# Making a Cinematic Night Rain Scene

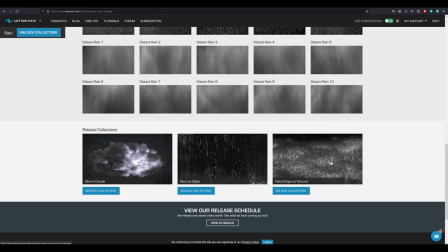(8:20)
So I went in and I downloaded a bunch of rain assets and raindrops on the ground and dripping waters and all that stuff.
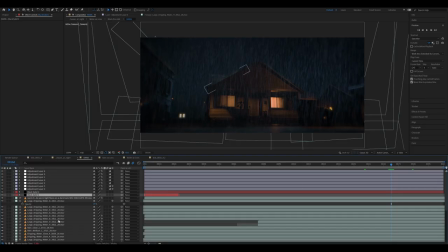(8:29)
So basically, I then just used that and I brought it in here. Now, this does have a camera move, so that makes things more complicated, but not really,
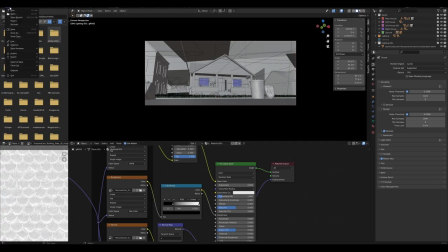(8:38)
because there is a wonderful Adobe After Effects exporter where basically it takes your camera data and then comes over here.
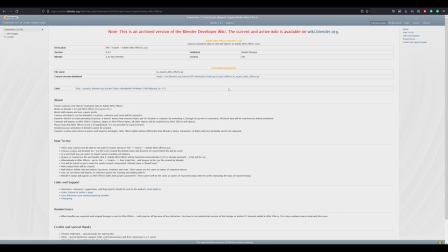(8:49)
Let me look it up for a second. Actually, I guess it looks like it comes in with Blender.
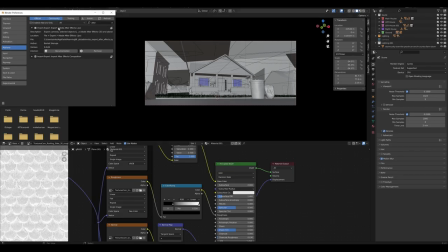(8:54)
So you just have to enable it, I guess, on the import-export. Okay, cool.
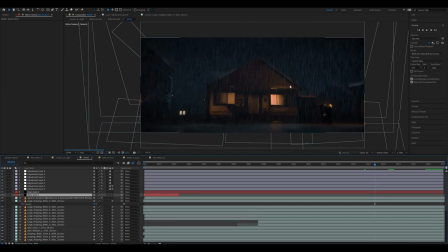(8:58)
So then you can bring in a camera and then you can just hand place all of your stuff in 3D space,
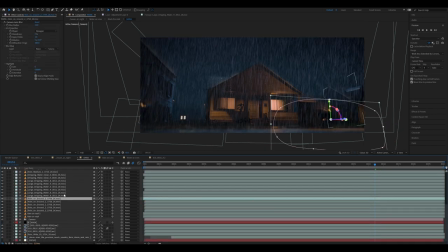(9:05)
all your water drips and such. The key is just a lot of layers, basically.
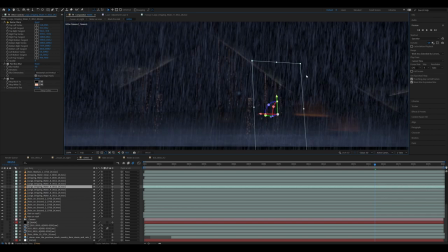(9:11)
Like, here is all of the layers of, and it's also colored and tinted, all these splash layers and rain layers. You just need to add a crap ton to make this look fit into your scene.
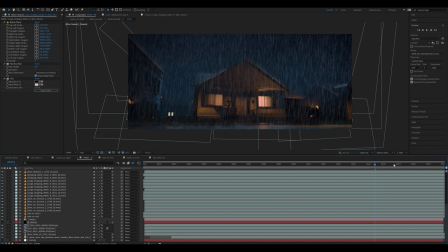(9:24)
And that's essentially all you have to do is just a bunch of stuff, and then you just layer, layer, layer until it looks right. And this looks right to me. It could look wrong to you, but it looks right to me.
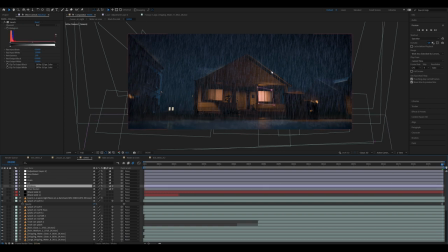(9:36)
I even went in here and I made things darker from the render, like the windows I made darker, the road I made darker. I added myself some chromatic aberration, and this is I believe a free plugin called Quick Chromatic Aberration.
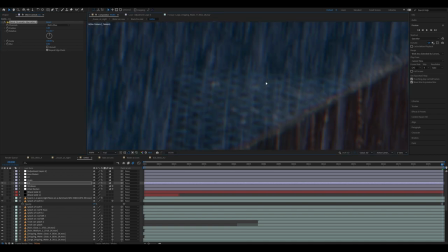(9:52)
And essentially, if you don't know, it's what Lens Dispersion does in Blender. It goes in here and makes it look like it was filmed by a camera, where, you know, lenses suck. I've never seen a perfect lens. Well, I've never worked with one. I'm not rich. Then I added some grain, some fast grain is what I like to call it.
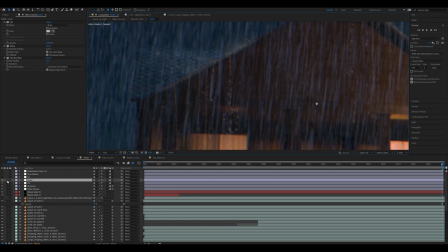(10:10)
Basically what fast grain is, is you get an adjustment layer and you add a fill with a 50% gray thing on it. Then you add the noise effect, then you blur that a bit and then you put that on overlay.
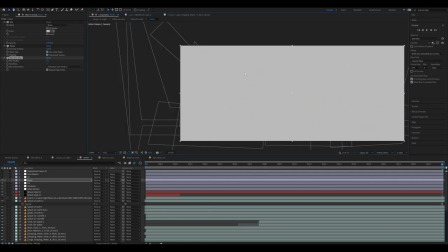(10:24)
So here's what it looks like without that. The reason why this is,
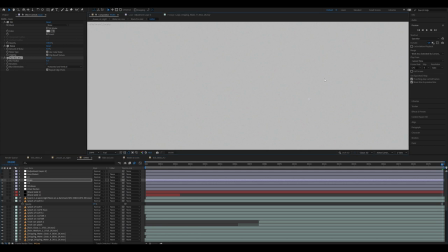(10:28)
I call this fast noise is because it's faster than adding the other noise effects on there. because the noise effect is
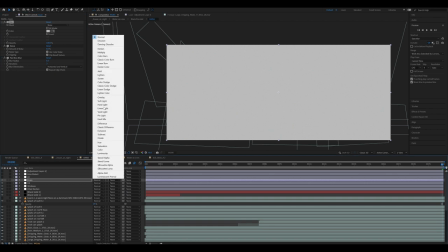(10:36)
really nice but it's too sharp so you just need to basically do this kind of work around to make this look like a less sharp grain and
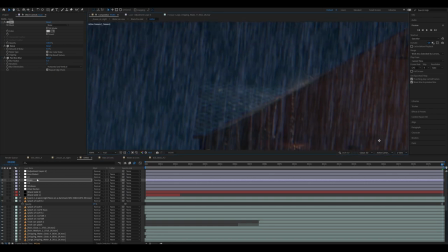(10:45)
makes it look really nice.
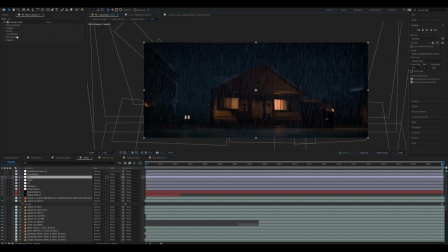(10:46)
Then I color corrected it with some Lumetri basically just adding curves and making the colors look nice and going into the curves adjustment and changing the hues of things so it doesn't look as fake it looks real nice and slick.
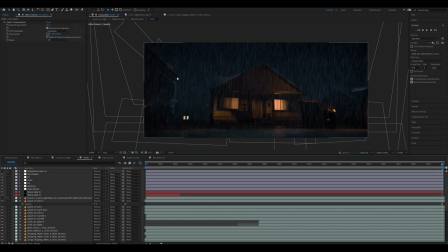(11:02)
Then I added an optics compensation to make it look again like it was filmed on an actual lens and then at the end I believe I just did a blurred edge kind of effect and then I also added some vignettes with a black solid with a mask.
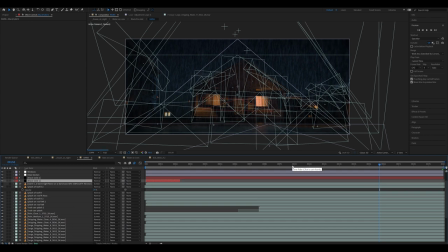(11:20)
So that's that looks really good. Now when I watched it I was like you know what this doesn't look a hundred percent like it doesn't look realistic. And I was like, well, if you did a tilt up from the sky,
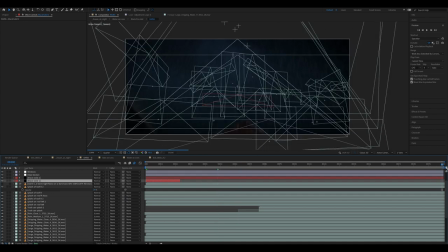(11:34)
basically, or you have the camera tilted up and it's raining really hard, you would probably get some schmutz on the lens. You'd probably get rain on the lens. And I remembered there was this tutorial that I watched when I was learning After Effects years ago, maybe like 10 years ago.
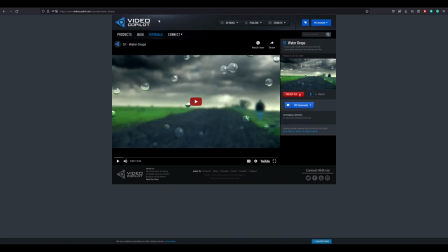(11:51)
And it was called Water Drops by Video Copilot. And this came out, when did this come out? this came out in 2008 so the after effects they're using is ancient and the effect doesn't even look that good the
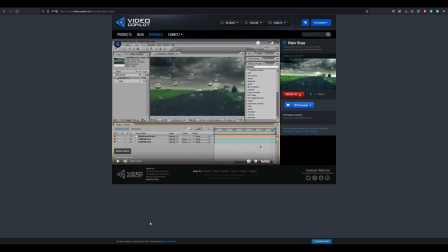(12:04)
way he did it but using this effect was pretty good what i did was added this
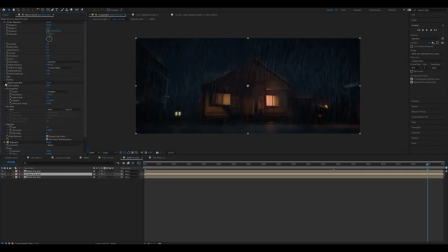(12:09)
really old effect called cc mercury and
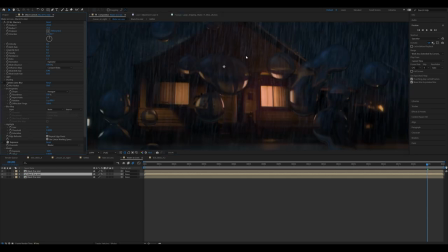(12:13)
i mean basically what it does is just makes it the the image look
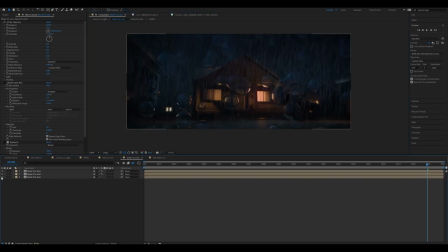(12:18)
like there's it's like water but what you need to do is you have to pre-compose your layer
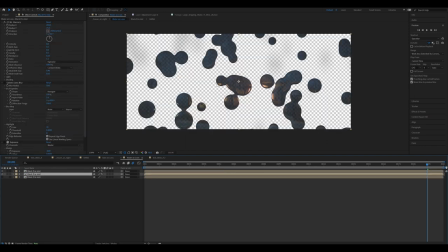(12:23)
and then then add that effect on top so it looks like this essentially and it looks really